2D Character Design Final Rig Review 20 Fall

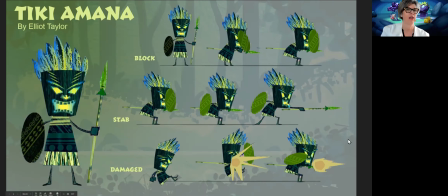I like how the background is very gray compared to the character. I think that'll come across really nice in the colorblind test.
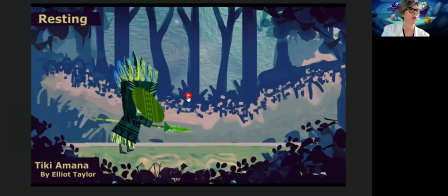Yeah. All right. Let's see how the animation turned out.
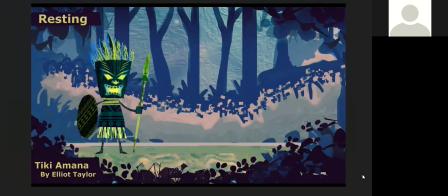Yeah. Oh, that's the fireball that gets thrown at him Yeah. from his enemy, huh?
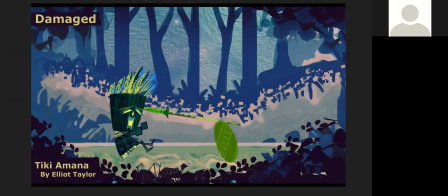Yeah. Uh-huh. There's like the text maybe that we wanted changed, and also with the shield being attached to his arm. But those are like the two main things that maybe I would fix with it.
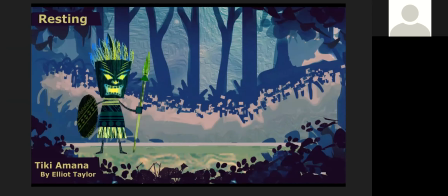Mhm. But otherwise, I think I got the moves across generally. Mm-hmm.
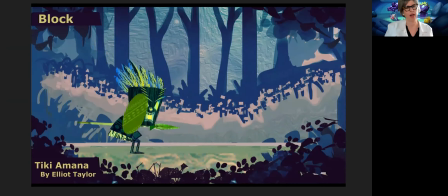Kaylee, what do you think about, like, how would you see this character in some sort of game?
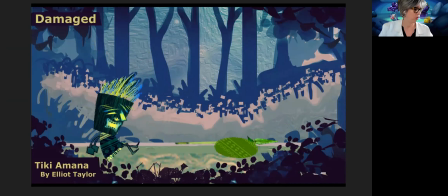Do you think it would function well, and what kind of game would it be in? I don't know. I don't play a lot of 2D games. It's like hard for me to.
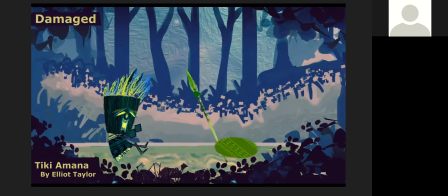That's why it was so hard for me to find references. Yeah. I mean, I think it would work. Mm-hmm.
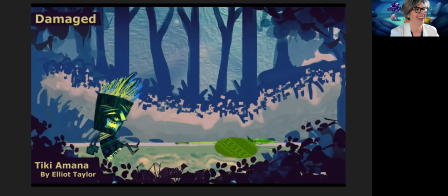He is a fun little character, and I think the expressions on his face make the audience love him and want to play with him.
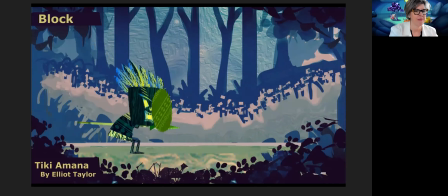So, Amber,
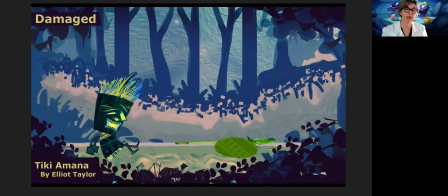what do you think about the way that Elliot has handled the background design and working with character and scene contrast? I said this last time, but I absolutely love the background.
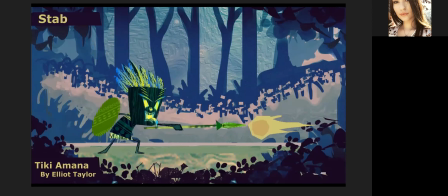I love the textures. I like that you added like an element up front, which is like close to us because it makes it seem like we're like viewing him from a bush or something. Right, like we're sneaking on, we're being voyeurs, so yeah. Yeah, I think it's really well done and I like it a lot.
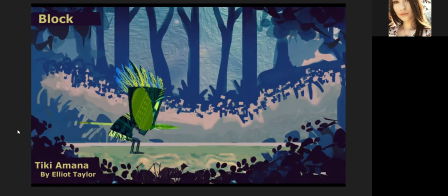Yeah.
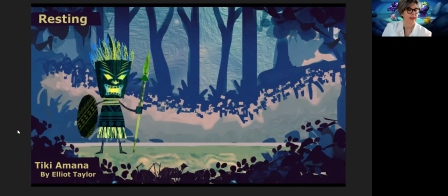Well, Elliot, tell us a story about something that you learned in the technical process of taking character through understanding it for animation. Yeah, I was one of those who just doesn't.
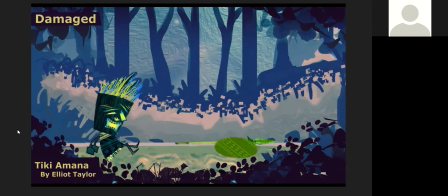I don't normally work in Animate so much, so I think maybe things like the frame picker,
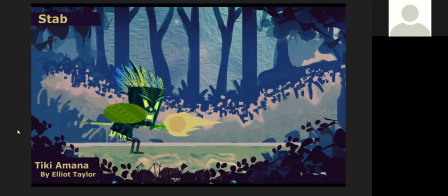I also was something that playing with that and knowing what other assets to bring into my character and what was needed for him was something I had to try to nail into my head. Yeah.
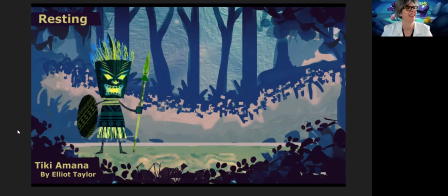Yeah, and you got it. You got it. Yeah. Thanks. Sheriff, what do you think of the timing of the animation?
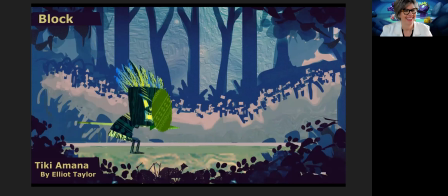Can you hear me? Yeah. Lovely. Finally worked this time. I think it works really well.
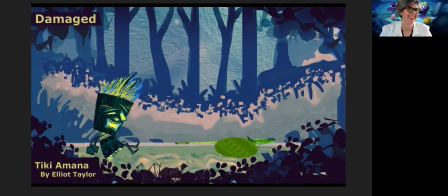And for a 2D game, I think that it would be timed really well for like what would happen. I think that that fireball could go a little bit faster at him. Mm-hmm.
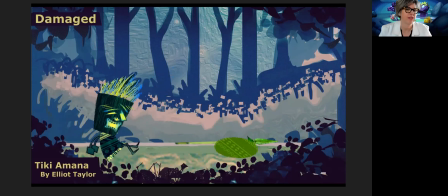Okay. And does anybody think so too? Or am I all wrong on that?
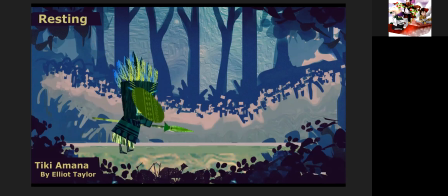It could go a little faster. It might need an ease on it.
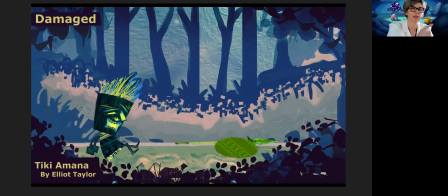Do you is it just going across? It's just a tween going across, yeah. Uh-huh.
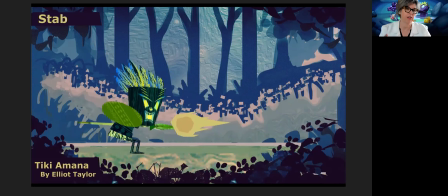So if you do you all think that it should be faster at the end or towards the beginning of the throw?
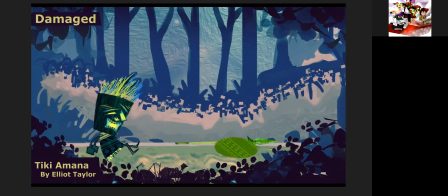I think probably near the end. Mm-hmm. And what would that do, Kelly, by making it faster towards the end?
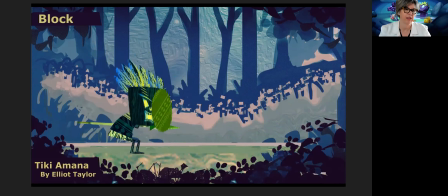You're muted it still. Smack the button 3 times.
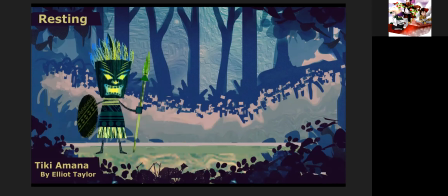Okay. It would definitely like increase like the impact. It would definitely make it seem like a little bit more of like a really big hit.